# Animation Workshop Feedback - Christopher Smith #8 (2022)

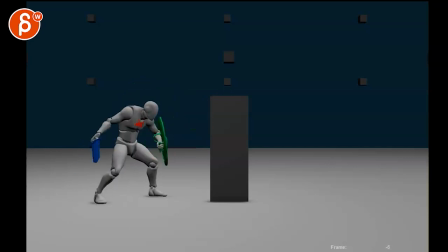All right, let's check this out here. Shashi. It's pretty cool. I love all this. All right. And I saw this is the model.
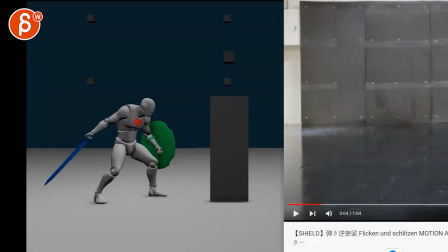It's going to be awesome. And this is all based on this kind of reference there.
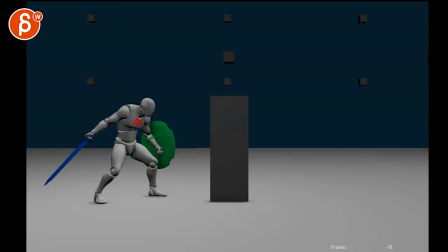Side view. Very cool. I like all this. So my comments will be, and this depends how long you want to linger in that pose anything like this i would bring out that arm a little bit so you have room to twist that hand so that the sword is flatter to camera
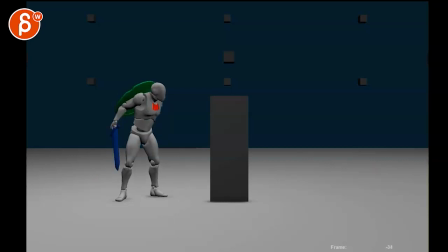basically more like this you gotta be careful when you are in transitional poses or breakdowns or anything even hell poses where the sword is flat like this to camera it just kind of kills the heft of it it makes it also very small so that's the starting pose I'd be careful about that
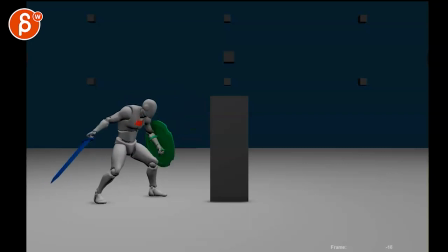I think throughout it's not too bad like that's all nice
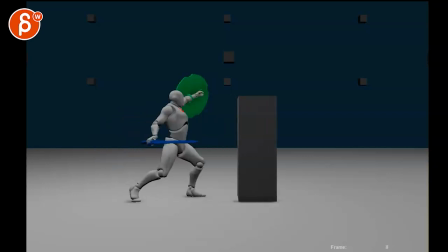you could probably go a bit lower there and then
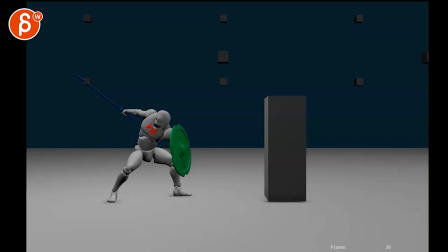throughout like things like these I would roll it out so you can see just a bit more so it's just not so flat
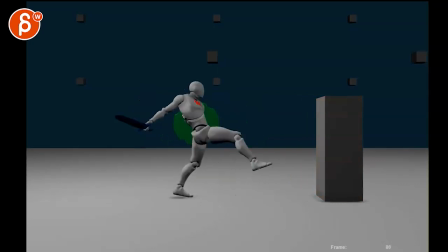this is all working on like passing poses like this again I would lower it gives it also a bit weight okay it always kind of is lower than something like this it makes it feel a bit too light careful about
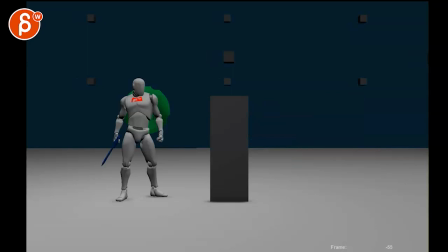that that's just for this i think the action is cool i love that he has this at the beginning where he goes
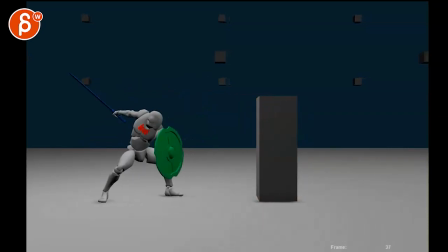that's cool this
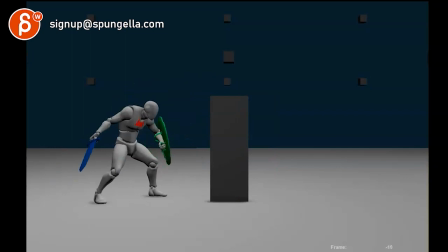one i think we can broadcast a bit clear this was a bit of a i'm charging this and only at the end i'm moving my shield so i think
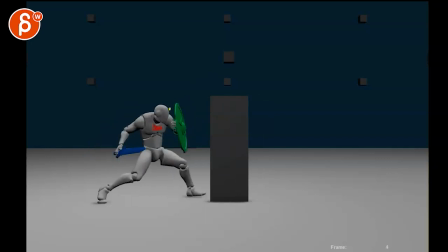when you go like this it would be cool to almost bring that shield in wider rotate so it covers the face because you know even on something like this you almost end up kind of gravitating towards a face so you wish there was a face and imagine if he starts going forward
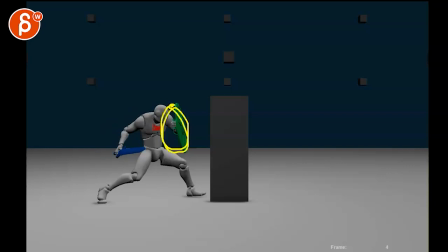or it and the and the shield whitens rotate it so that it's only it's a big shape change and color change we're really focusing now on that shield and then as it goes forward then you get into what you have here and then we really follow what you did there
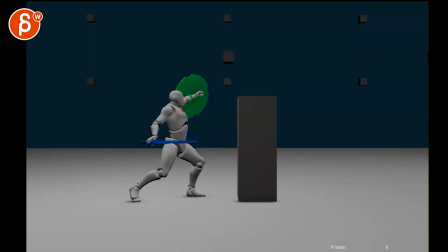it might also be interesting to go instead of this what is he doing like he's going back there so maybe this has the shield all the way back there with a more twist it um back to the camera head here sword out here just kind of pushing
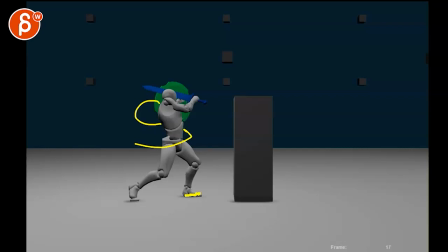some of the turns you might have to twist over and rotate over the feet there into like a little twisty there but something where we don't have too many too many overlapping shapes you got a head you got the sword behind it you got the shield behind it and if we could over swing a bit more and then bring
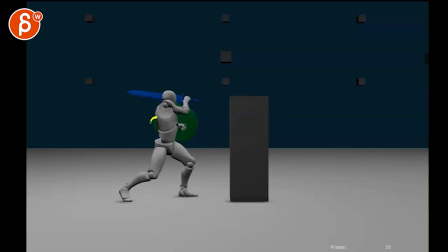that shield down back there into that might be cleaner even then the shield could be a bit lower so that we just have the cleanest silhouette even if it's slightly over the head will help because even this slash you can imagine could just be like this so that the beginning the
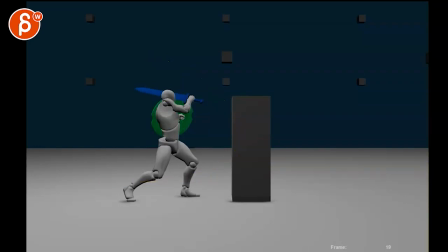sword could even be this high you know the arm could be higher into something like this